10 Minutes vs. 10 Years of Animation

Hi, my name's Atriok, and I've been animating for a grand total of 10 minutes. Hi, my name is Steven, and I've been animating for 10 days. Hello, my name is Lana Bashinsky, and I've been animating for 10 years. I started at Blizzard Entertainment, where I worked on StarCraft 2 and Heroes of the Storm, before I moved over to Riot Games, working on the League of Legends skins team, where I did skins like Bewitching Misfortune, Dark Cosmic Lux, and Spirit Blossom Ari. And today, we each have 3 hours to animate a simple jump, which should be easy, right?
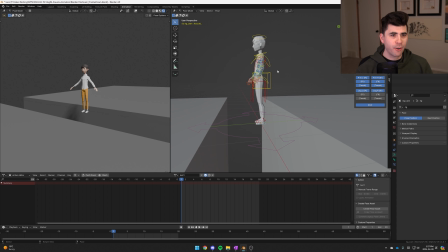Okay, we have 3 hours to animate this character.
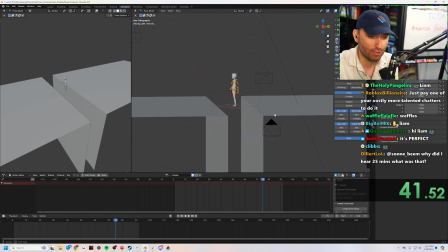Liam, which is a rig I've never used before. all I have to do is get him to jump from here to here.
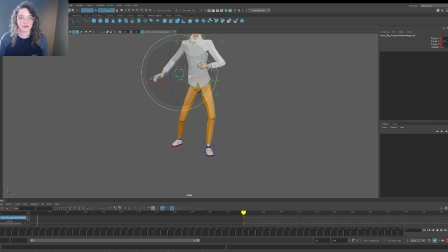Simple! Each of these little things I can move up and down, left and right. The hip control is over here, and it really sways pretty far out side to side.
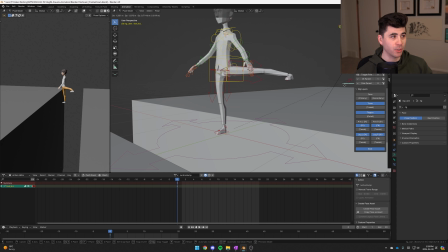Atriok currently has stretching enabled. This might be a problem, so...
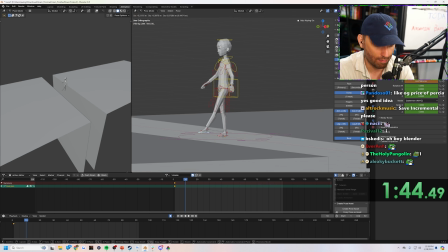Step 1, select the foot, and I move it. First select my first foot, there.
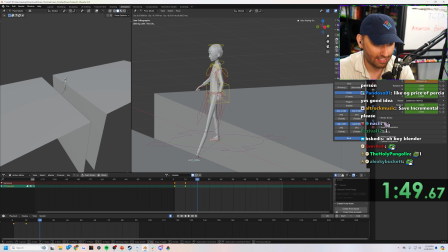And then I go to frame 20, and I move it. Oh, fuck. Next, lowering the body. Frame 30, and I move it. And then, watch! I've animated a kick!
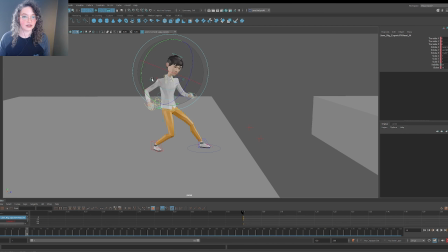Go! I'm gonna have him sort of come back and look to the camera while he does it. He's doing this.
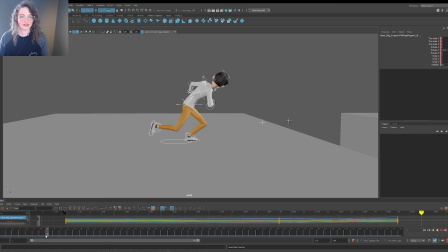Step even slightly further forward. Okay, that's not so bad. I'm gonna get the arms in a half decent position as well.
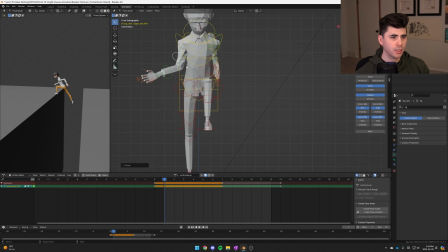Gonna bring it back, rotate it up, bring this in. This is my first animation. Look at that.
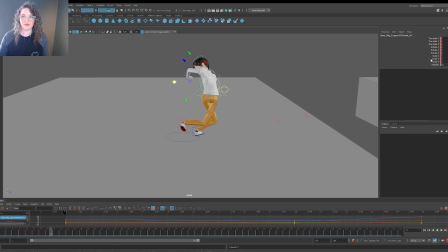Let's get our 360 done. So he's gonna come into that move, but then we're gonna zero out the rotation of the spine, and then we're gonna squish him.
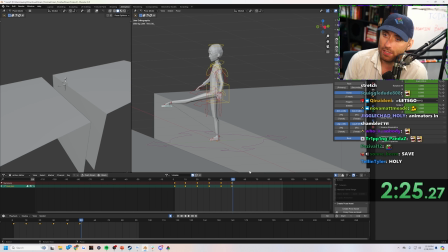Yeah. 3D animation starts with motion capture.
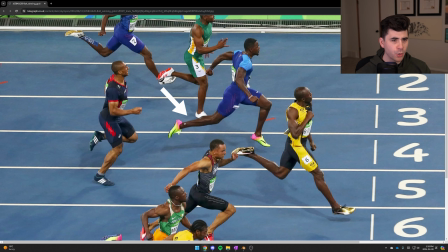So here's a picture of Olympic sprinters, so you can kind of see the positions that everyone's in. Okay. When this leg is forward, this arm is back.
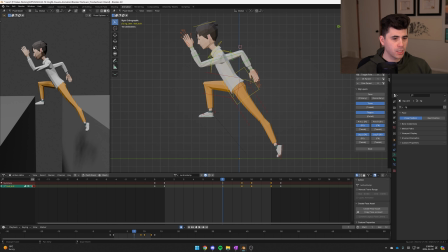Okay. That's a pretty zesty jump. This is the extreme, down to frame 9, and then he's going to pull back.
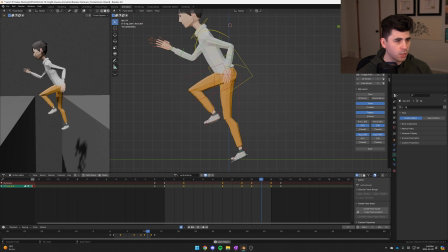That looks a little bit better.
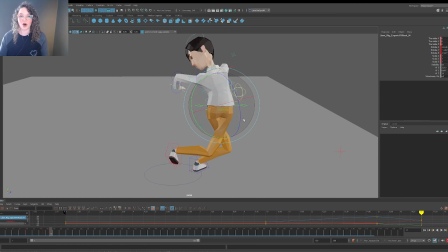When I'm doing really fast motions, I crunch it all up into a little ball, and that allows me to sort of fake it, and it just feels like a nice little bit of squash and stretch.
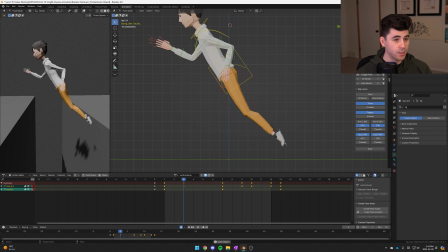Cool. So this is good. We actually want this. I'm going to shift this over by 7 frames. And when I do that, look at that. Yeah. We need to make these cliffs bigger.
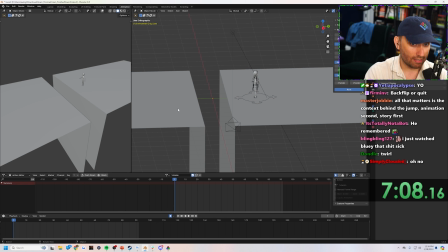I go to object mode, and okay. It's already been 20 minutes.
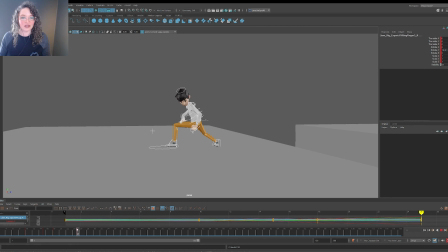We've only got a couple poses in, but at least I'm getting the spin out of the way early. Just make Liam smaller so the cliff gap looks bigger.
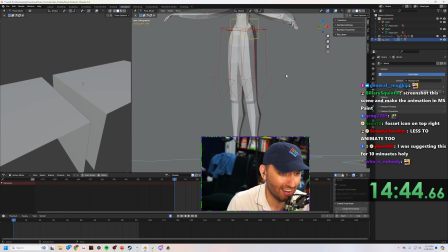Now, I gotta be honest with you. Something about the scale down has made... I keep on spinning.
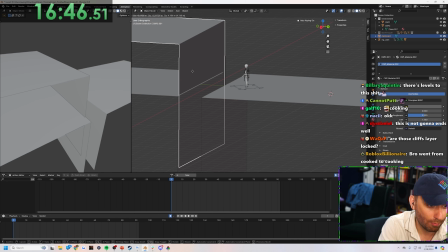What if I make my own cliff? Up. Oh, yeah. Oh, yeah, dude. He's shuffling. It doesn't look right. Oh, does it really? Oh, okay. Oh, okay. Oh, I did it.
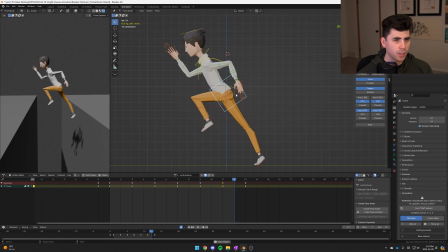Watch this torso when I play it. It goes up and down. It makes it feel more natural.
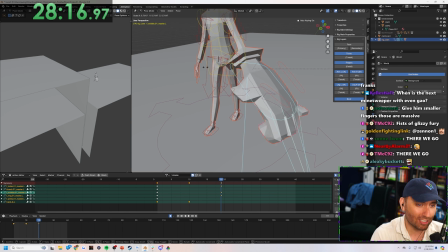It spins his fingers as the hand gets bigger and smaller. The foot roll on this controller is really sweet.
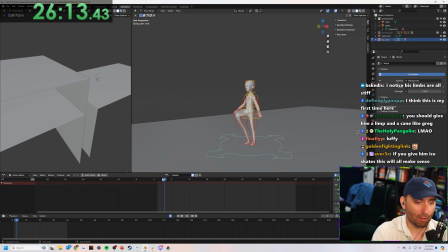So he's gonna go whoop and then down. And that's how you get the power to make such a jump. It like rolls the toe.
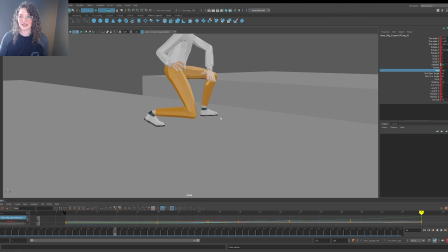It's kind of a cute little thing. I like it. That's not bad. I like that.
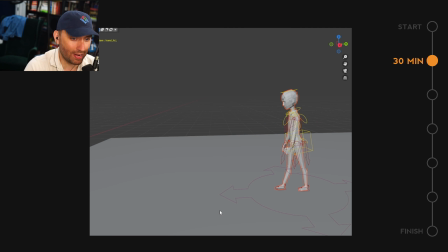He clenches his fist in determination and he says, let's-a go.
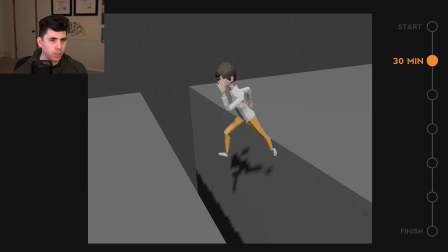That's my new catchphrase for my character. Like he's really just like whipping it, like he's whipping a baseball.
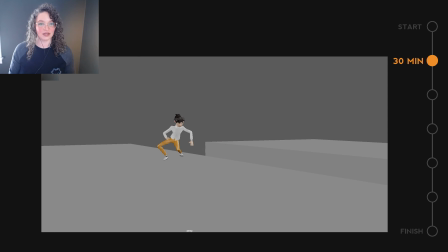I have him kind of doing this spin, and I think I'm gonna maybe regret it. So he's already left the ground.
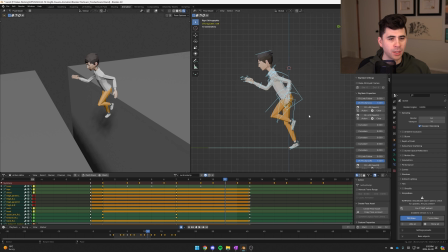He starts to raise his fist to the sky. We're gonna work on the arms. Tell me you're not seeing something beautiful.
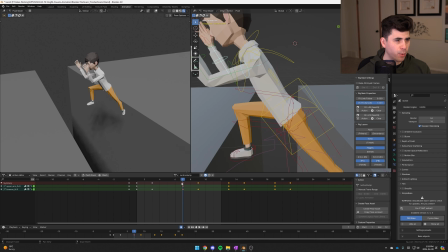Pull this in, pull you in a little in. I am replicating this arm movement, so it's a little stiff, but it kind of looks like a run animation now.
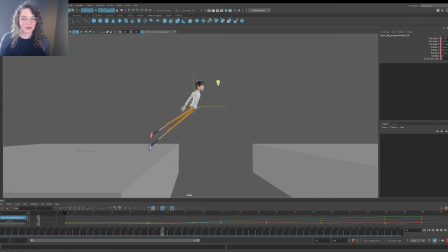Let's get to this air pose. Put him up here. I think he's got to go this way. He's fine.
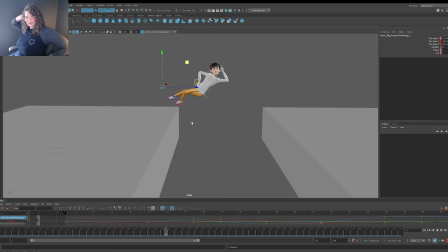He's a bendy boy. If you're like this and like this, to draw me like one of your French girls.
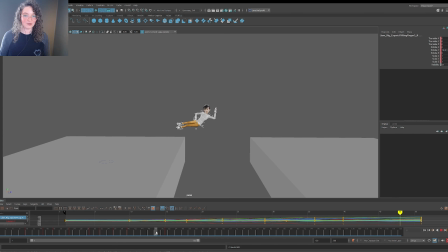Yeah, exactly. So he's gonna jump. He should be twisting himself.
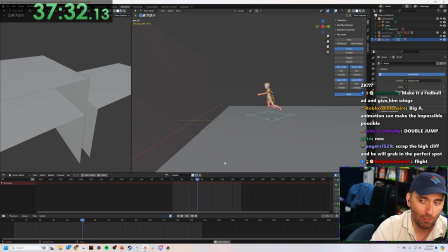Oh yeah, look at that. Show an animator what that looks like. Amazing.